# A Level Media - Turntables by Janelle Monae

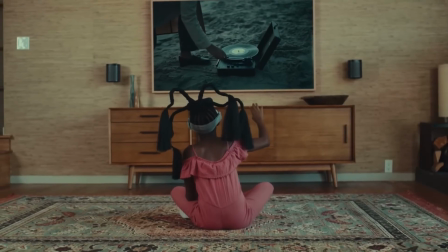3:56 These archive shots of black history are intercut with the
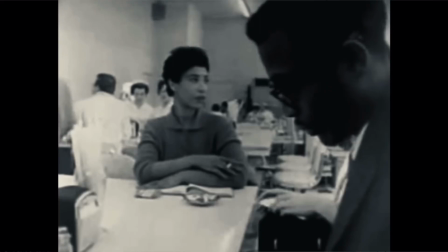4:01 scenes of the black family in the future having breakfast together and it's these kind of
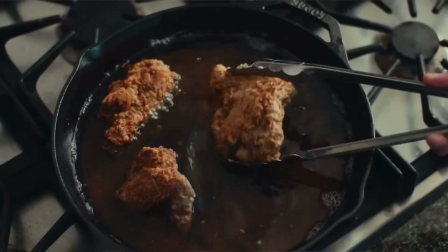4:07 cross-cutting back and forth between these two time periods which adds this contrast as to the awful things that black people had to suffer through in the 1940s 50s and 60s the discrimination the protests the riots the harassment contrasting with the positive community and tight-knit family that this girl has in the future the lyrics say I keep my hands dirty and my mind clean so perhaps representing the singer as being kind of quite working class down to earth you know she's getting her hands dirty she's getting involved she is actively protesting and working to change things.
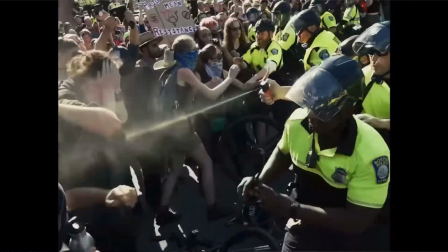4:49 Lots of shots of huge numbers of crowds within the music video which again emphasizes the sheer number of people that this particular issue impacts.
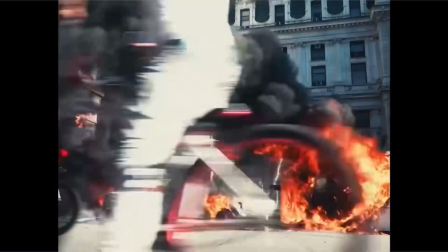4:58 The images of police in riot gear and people confronting
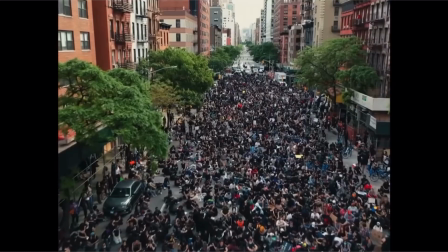5:02 these police officers is very reflective of the rise in the Black
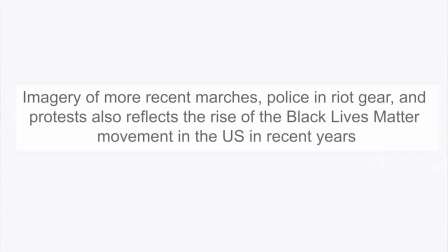5:07 Lives Matter movement within the last few years in particular and is going to be very familiar to a lot of audiences who will have seen protests, riots and marches like this in the news.
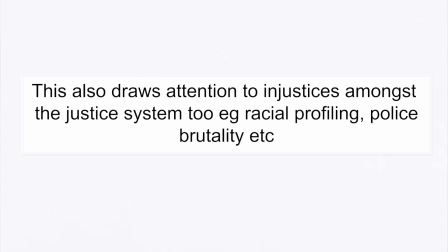5:19 And this clearly is reflecting the idea that there's not just inequality within politics, but also within the criminal justice system, where there has been a lot of evidence of police brutality and violence against black communities.
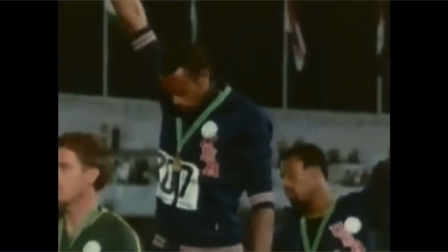5:32 We see a montage of shots here of people with their fists in the air,
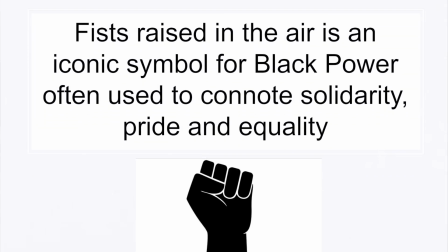5:36 which is a very iconic symbol for black power from the past. And this helps again to create a very powerful representation of the black community.
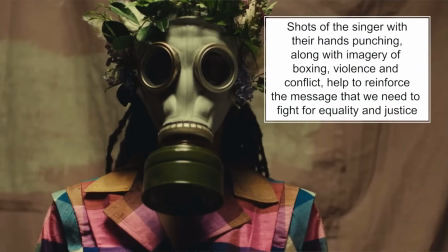5:46 this helps to really anchor the meaning that this is an actual fight that there is a fight to be had in order to get equality in both in terms of gender and ethnicity the themes of nationalistic issues are added
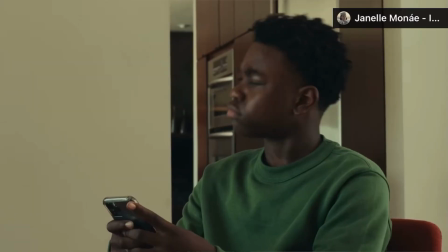6:02 to here when Janelle sings America you are a lie and we see statues toppling over it's very anti-American it's very much connoting this idea that there are innate integral problems within America and its infrastructure and the way the country is run and this is immediately tied to the images of the voting
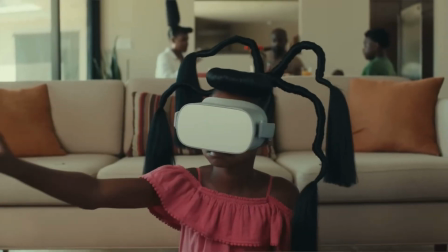6:24 lots of images of people casting their votes in various elections and so perhaps suggesting that politics is one of the main problems that that they want to draw attention to in this video. With the chorus when Janelle Monet sings the tables are about to turn the actual camera shot starts to kind of rotate so it becomes a very canted angle and actually kind of goes quite far around and these canted angles or dutch tilts as some people call them are very much about suggesting that things are about to turn literally it's about chaos it's about disruption and we get lots of
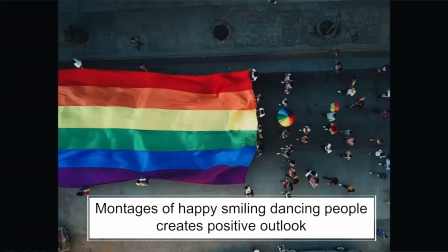7:00 positive montages here people smiling laughing dancing marching together being
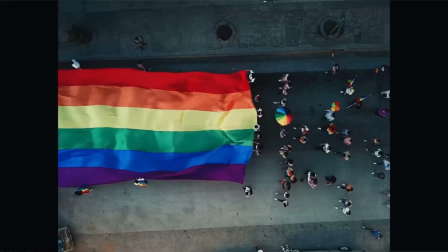7:05 part of a community we see pride flags encouraging people to take pride in their own backgrounds and communities as well as voting the music video also alludes to other issues so I am going to swear here but I am quoting the music video lyrics she actually sings that you fuck up the kitchen you should do
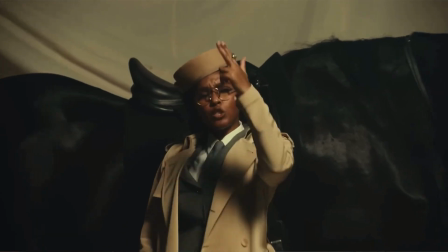7:24 the dishes it's this idea that if you ruin the world you should be the one that fixes it and so perhaps really kind of making a political comment about things like climate change and the environment and the generations that have ruined that for the rest of the world and how they should be taking more responsibility for fixing these issues that they have caused.
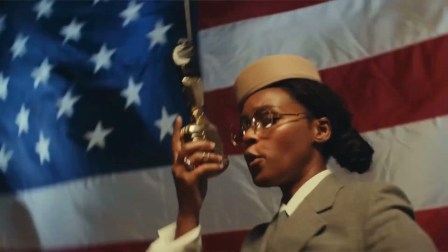7:47 There's a deliberate choice within the music video to include a wide variety of people from different backgrounds.